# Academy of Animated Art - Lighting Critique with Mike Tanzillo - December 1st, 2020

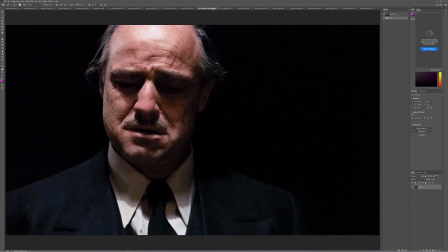973s
And so I started looking more into film noir stuff, and also The Godfather,
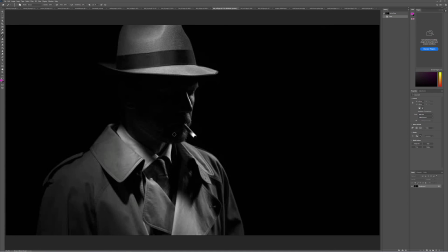978s
which I'll come back to The Godfather here in a second. But the biggest thing from these is that they are not afraid.
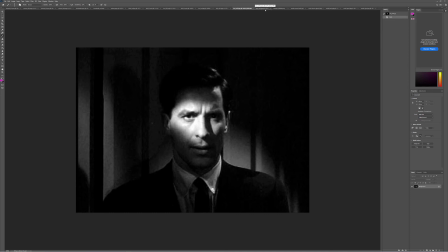985s
This is one style of lighting that is not afraid to plunge a face into darkness and really use very
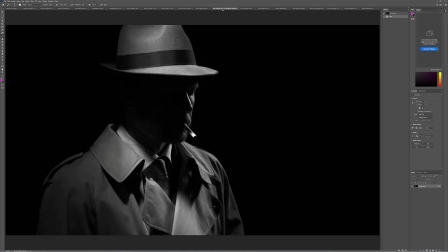991s
specific minimal light to generate mood and to push the eye where we need it to.
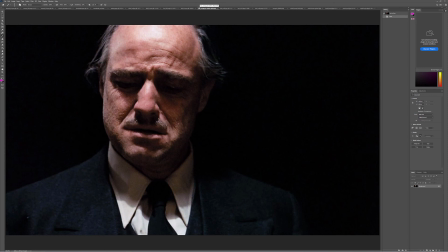997s
Now, The Godfather. Now, the way that I would do this is I would shoot this,
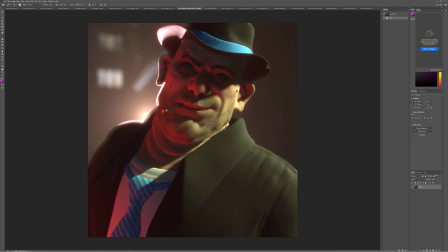1003s
in a much more brighter, with more fill light setup, and then if I wanted to go this dark, I would crank those values around in the comp,
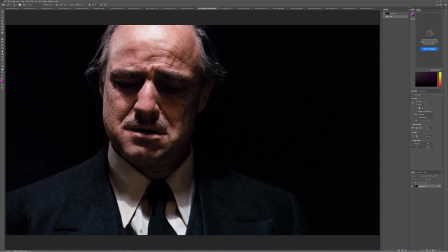1012s
because you can always go darker in the comp. Now, the director of photography in The Godfather did not do that because he was afraid the studio would make it too bright and too happy and too airy. So he shot the film this way and plunged Marlon Brando's eyes into darkness here. And that's crazy.
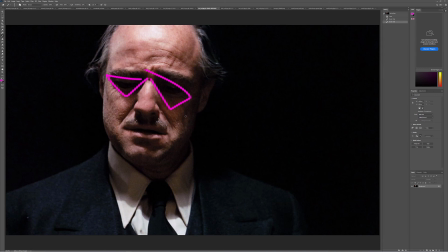1032s
He basically did not give them any leverage to lighten that up, and really forced the hand of the movie studio to make sure that his vision for the lighting was kept. I just think that's such a brave and cool story. And I would not recommend it to any of you.
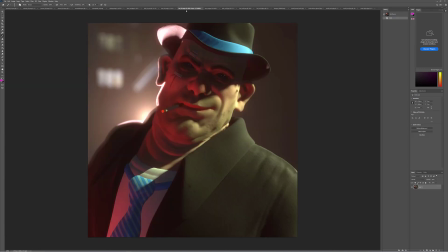1044s
Give yourself a little leeway. But all that being said, I think that you're on the right track. We just need to do a couple things. And number one is, don't be afraid to push the values even a little bit darker than what we have here
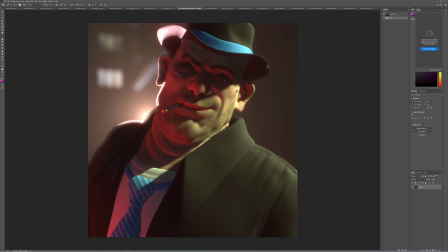1062s
in the shadows. Like you can allow us to lose some of the value in there. Number two is, I actually think there's too much light on the character right now. I think we've got this red light coming in, which is really cool, and we've got this light shape that's coming in that's really cool.
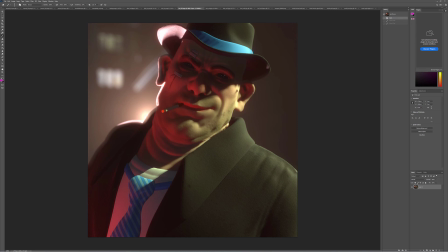1080s
But I think they're competing with each other, and I think they're counteracting each other and actually giving us too much light. So I would choose one over the other, and I think I would eliminate this. This is what I would do.
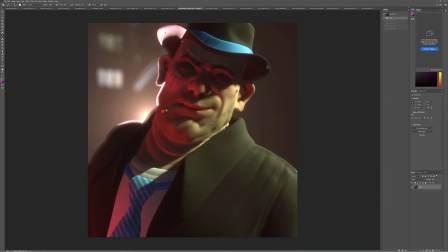1093s
I would eliminate that red light, allow this light to creep in here, allow this rim light to come in, because I think that's tying up really nicely to that light. And watch out that it's getting a little bit red where this light is a little bit more orange. Allow this part of his
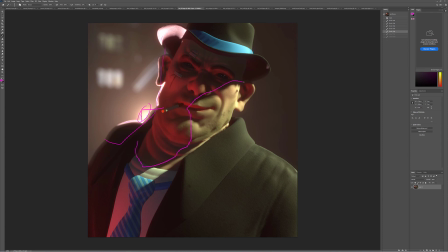1110s
face to go into more darkness, and only be illuminated a little bit by the tip of the cigarette, just like a little bit of light on there. And then you can go ahead and make the tip of that cigarette brighter. That will plunge a lot of the shirt and his tie and stuff into darkness.
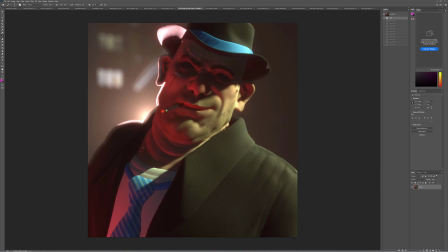1129s
And we want to, I don't know if you have the ability to run ambient occlusion, but basically you want to just add a little contact shadow in there if you can. If anything, you can just fake it in Photoshop or something. And same deal here with the connection point between the cigarette and his lips.
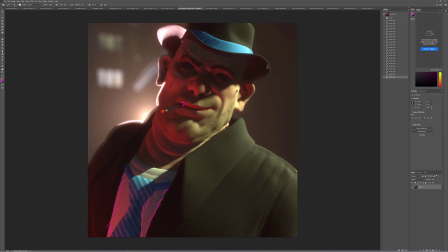1149s
And lastly, just watch, like, we've got some really nice soft shadows in here. And then the second we get to the t-shirt, it like jumps, it's almost like it jumps into focus right there, which isn't what we want. But just watch out for that. But yeah, this is got so much potential. It's very cool.
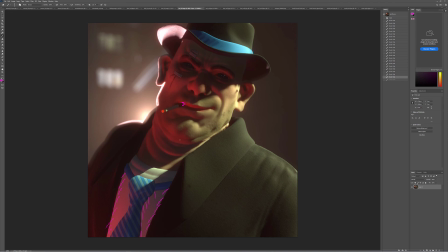1165s
I'm excited with where you're going. And yeah, so that's it for today. If you all have any questions at all, make sure you reach out. And and then the lighting challenge for November, Prisha, we will be announcing the winner on Thursday. But I'm organizing up all those images, and we'll get those posted soon. All right, happy lighting, everybody.